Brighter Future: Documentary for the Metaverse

Definitely check them out. They're really cool.
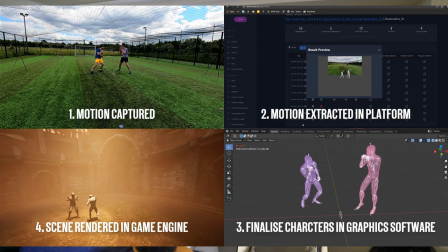It's calibrated cameras which translates into skeletal data,
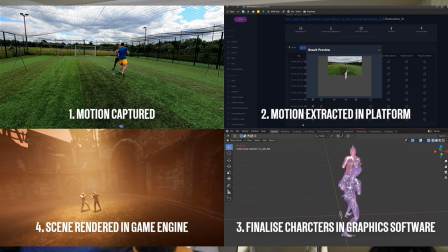which means you can then put them in any scene you want, and you can therefore get in XR and AR and VR. It means you can move as close to the talent as possible, which is what this is all about. So I'm going to blaze through this one now.
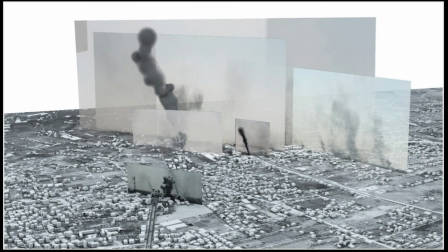So this is a huge inspiration of mine. This is a company called Forensic Architects. They are. We worked on a project with in northern Iraq with the Yazidi people who had been, ISIS had basically come in and massacred the entire communities. And we wanted to make a documentary to raise awareness of this.
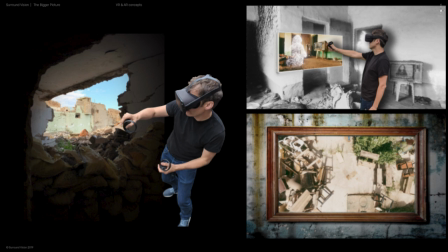So we've started, this was our first attempt at starting to move towards that walking into the story.
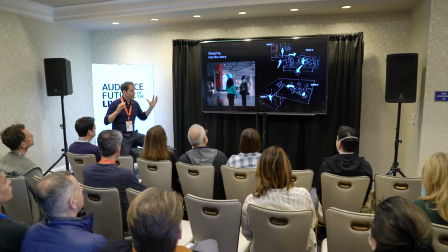How can you use AR portals and an adaptive mixing, 360 video,
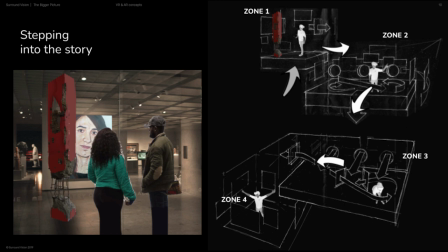photogrammetry, and AR to start to tell a story? And it was very based around the idea of kind of effectively like a catwalk,
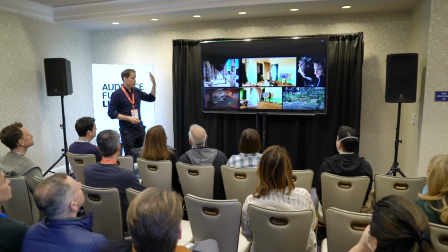where you walk through an AR frame, and you are then able to go into scenes.
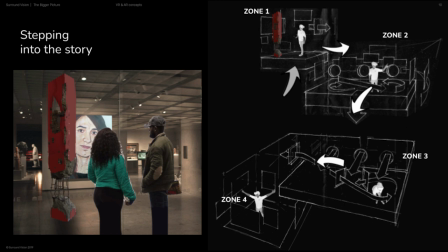And the scenes, we used motion capture suits that you saw before in these photogrammetry scenes,
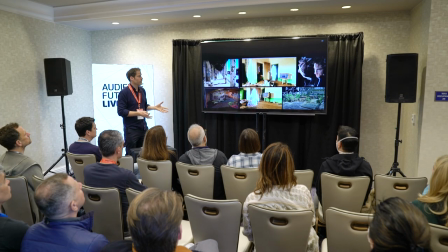which told the actual truth of what the scenes looked like. And it was absolutely brilliant.
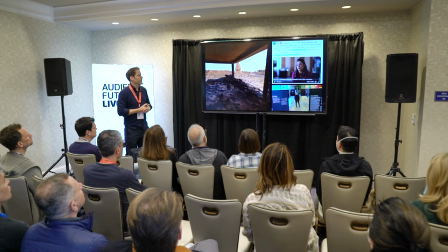We were using so you walk through the paintings of the Yazidi artists who were screaming out for international help, and then you were able to kind of walk through the photogrammetry, and as you walked back through the frames,
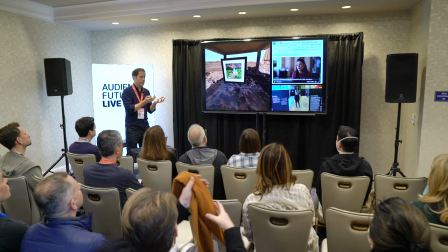you would then go into 360 video.
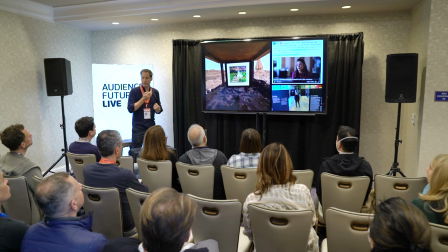What was really interesting about this was your brain was just tricked into this believing that you were in a sixth off,
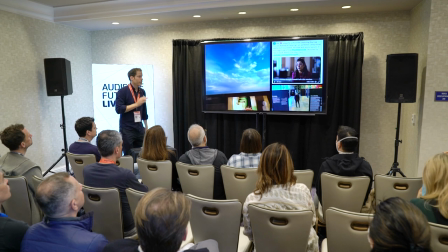which means that you can move around experience, and that was a real influence in our next project,
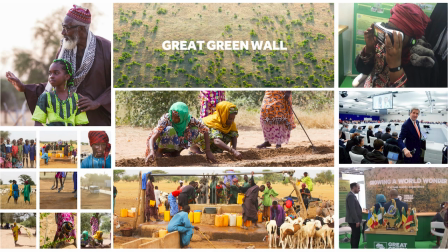which. Was to do with the United Nations, A Brighter Future. So throughout our journey, we've been looking at how we can use VR for good, how we can bring people closer. This project and the idea of kind of creating a framework that's, I'm aware this must look very confusing, by the way. What you're looking at here is the Sustainable Development Goals. So there are 17 icons which represent different parts of sustainability around the world: oceans, cities, farming, and so the concept that we're making is can we, rather than having people physically walk through like a catwalk like we did in Yazda, can they sit down and have these portals sweep around them?
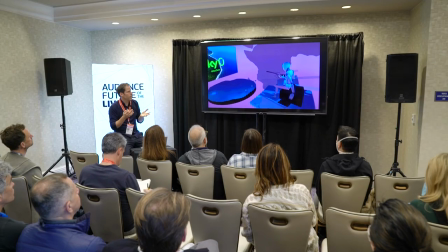This is a really interesting concept, because by creating an interface, a 3D interface that allows you to
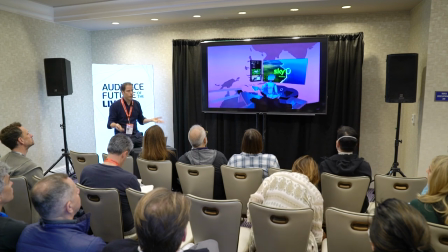access different types of documentary footage, it's opening up to that sort of vision of the metaverse.
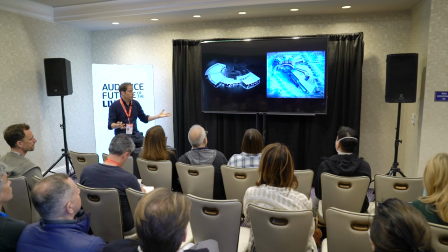You know, so using UI, designing huge, the SDG icons will be blown up into a huge scale, you know, real going for like this large architectural feel
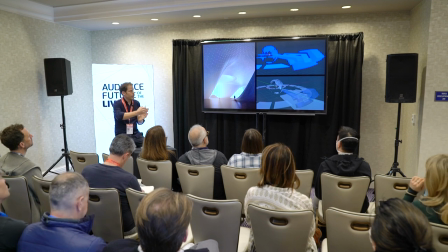that allows people to kind of explore the different areas of environmental sustainability in the world.
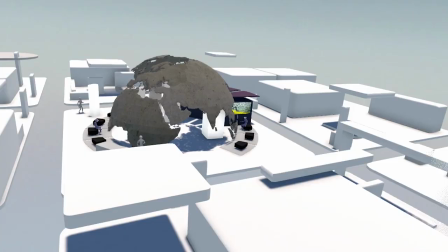So we pitched this to the UK government, and we've been working with the United Nations to take, you know, the idea of having a stand.
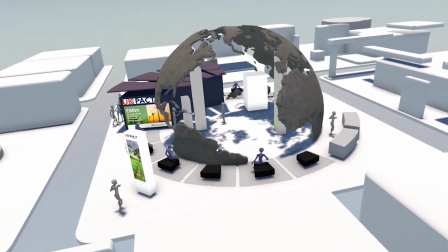So each of these chairs here, you know, is as someone sits down, they put a headset on, they're transformed into this machine,
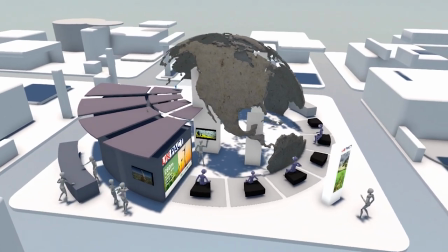into this ability to be able to drop into different areas and
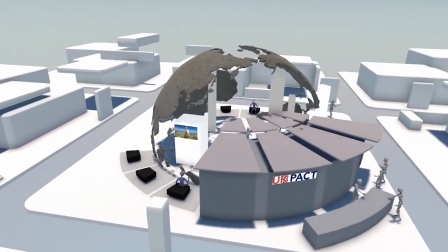different themes, and yeah, this is what we've been working on.